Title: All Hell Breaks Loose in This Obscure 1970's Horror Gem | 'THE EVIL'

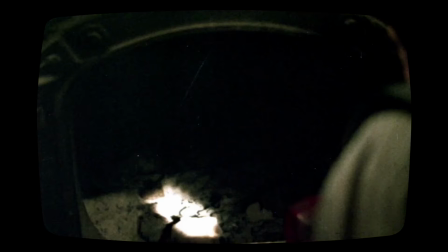0:00 Nobody ever suspected what ancient terror slept beneath the Vargas house.
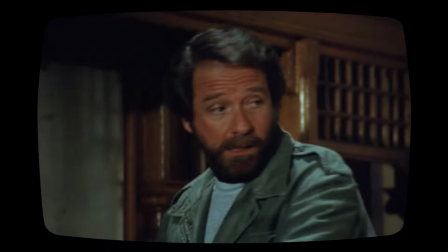0:10 If you take a dilapidated haunted mansion that's overflowing with evil, and you lock Richard Crenna inside with a group of hapless young people, don't forget one thing.
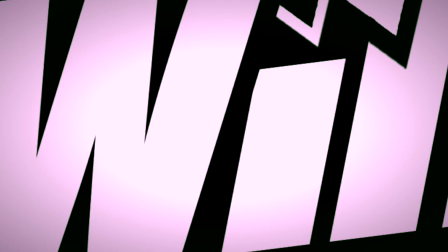0:19 A good supply of body bags.
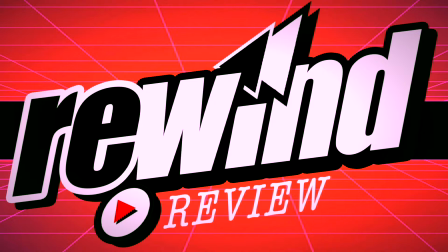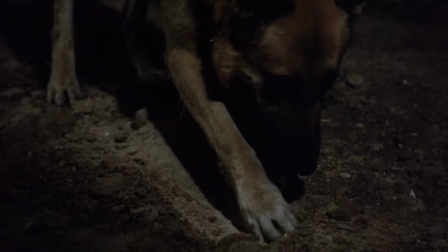0:30 Today, we're digging deep into the haunted house sub-genre. Maybe a little too deep.
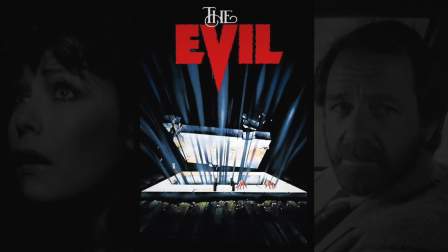0:35 Grab your holy water and crosses because we're discussing 1978's The Evil, which was directed by Gus Triconis.
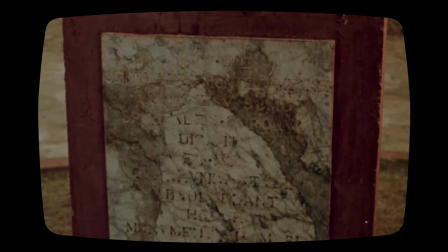0:43 Disturb not he who is here held in chains.
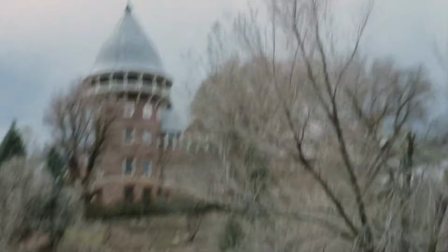0:52 The Evil, which is also known as House of Evil, is ideal for Halloween viewing. Or if you're like most horror fans, it's good for any time of the year. Up front, we get a perfect setup for the chaos to come.
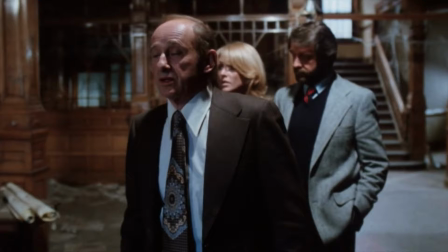1:04 A husband and wife team of doctors attempt to convert an abandoned Civil War era mansion into a drug rehabilitation center.
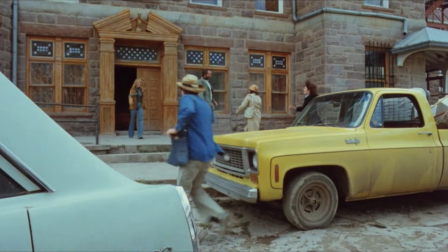1:11 A group of young volunteers join them to lend a hand in this noble cause. The only problem?
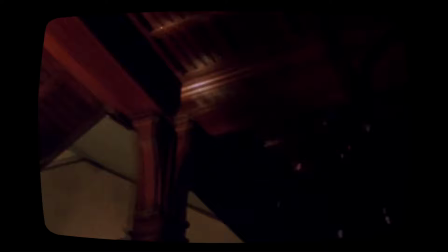1:16 The mansion is built directly over a gateway to hell.
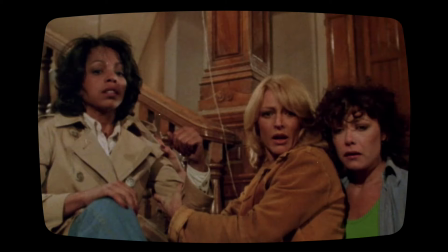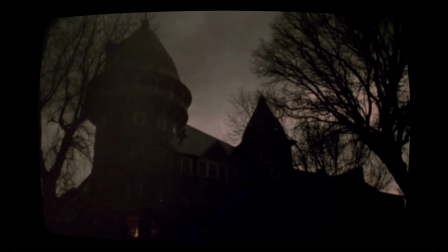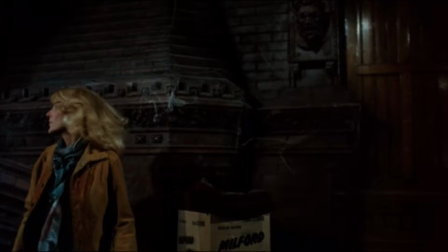1:29 One of the stronger aspects of this film is its brisk pacing. Our leads are barely in the front door when the first sighting of a spirit takes place.
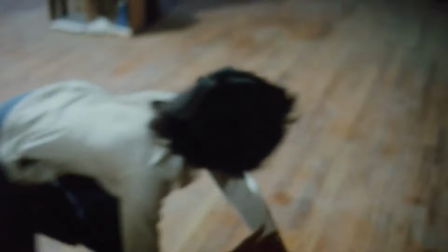1:38 The evil gives us just the right amount of exposition and a surprising amount of haunted house action.
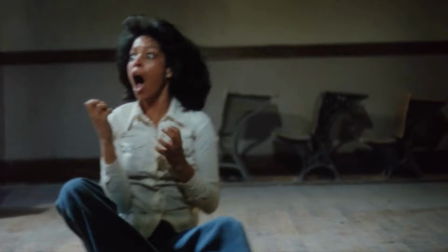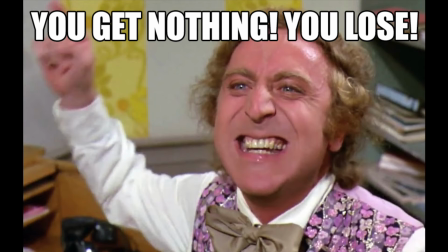1:49 Some films of this nature include one too many scenes of someone investigating a mysterious noise, slowly checking it out, and then encountering nothing.
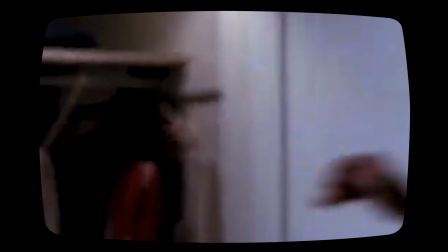1:58 Or maybe a cat will spawn from thin air. But the evil is not one of those movies.
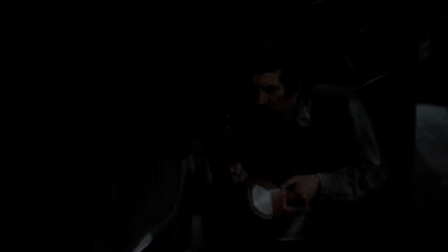2:05 Here, when someone makes the mistake of checking out a mysterious noise, there's a payoff. A violent, horrific payoff.
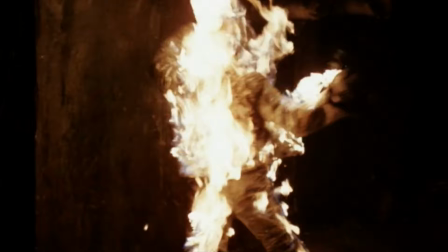2:15 I should note, this scene of a caretaker who gets completely incinerated happens within the first six minutes.
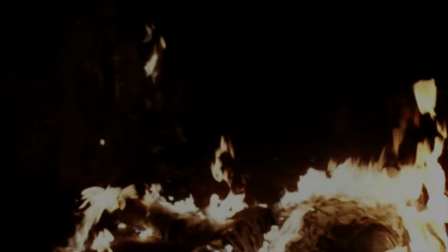2:20 So from the start, it's made brutally clear what we're in for.
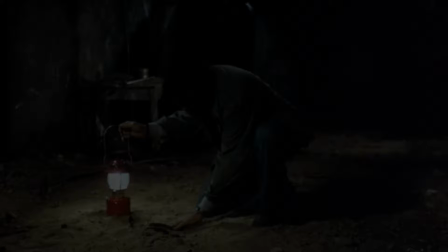2:25 The madness is really kick-started when our lead CJ discovers a hidden trapdoor sealed with the cross.
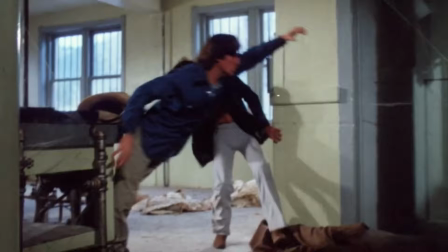2:31 Curiosity gets the best of him, he removes the cross, and all hell is unleashed.
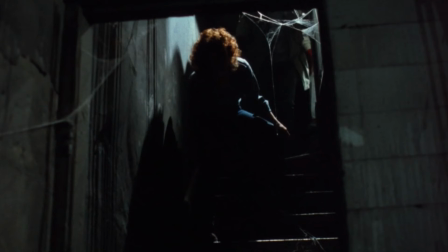2:42 Another highlight of the evil is the atmosphere. There's a sense of claustrophobia and impending doom throughout,
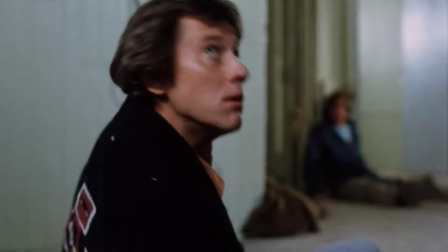2:47 all of which is heightened when the doors and windows are slammed shut by a supernatural force let's
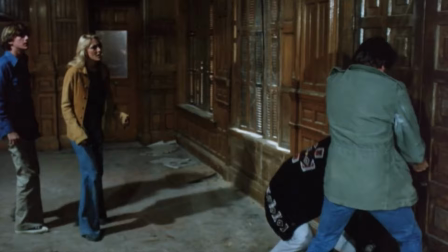2:54 get the hell out of here everyone desperately tries to escape but this house is not about to let
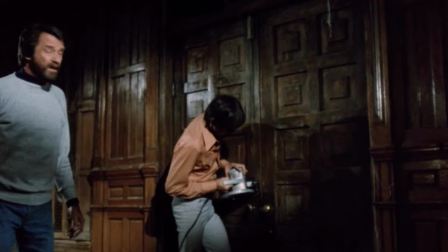2:59 anyone out that easily these people try everything soaring
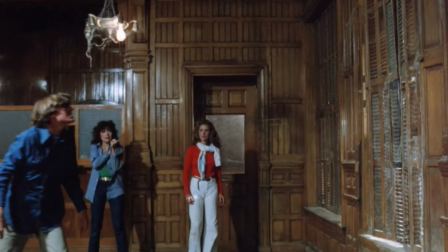3:04 through doors scaling the outside of the building and busting windows but they're either stopped dead in their tracks or pulled right back into the house.
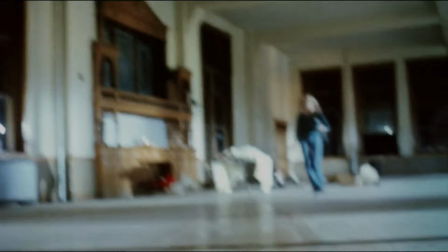3:16 On that note, modern horror has certainly made us accustomed to seeing victims dragged around by unseen entities,
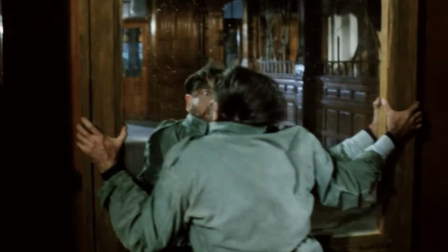3:22 but the evil excels in this area with pretty decent wire work for its time, and the result is terrifying.
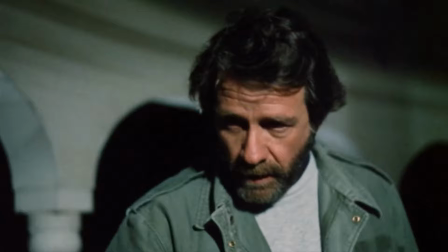3:28 The cast here is solid, with Richard Crenner delivering a standout performance as psychologist CJ Arnold.
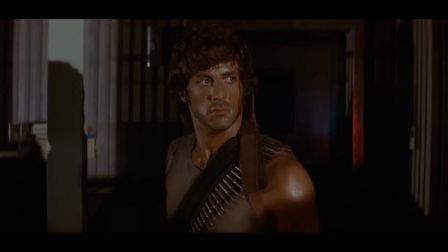3:35 Crenner's film career spanned decades, but I mainly recall him from the Rambo films as Colonel Troutman.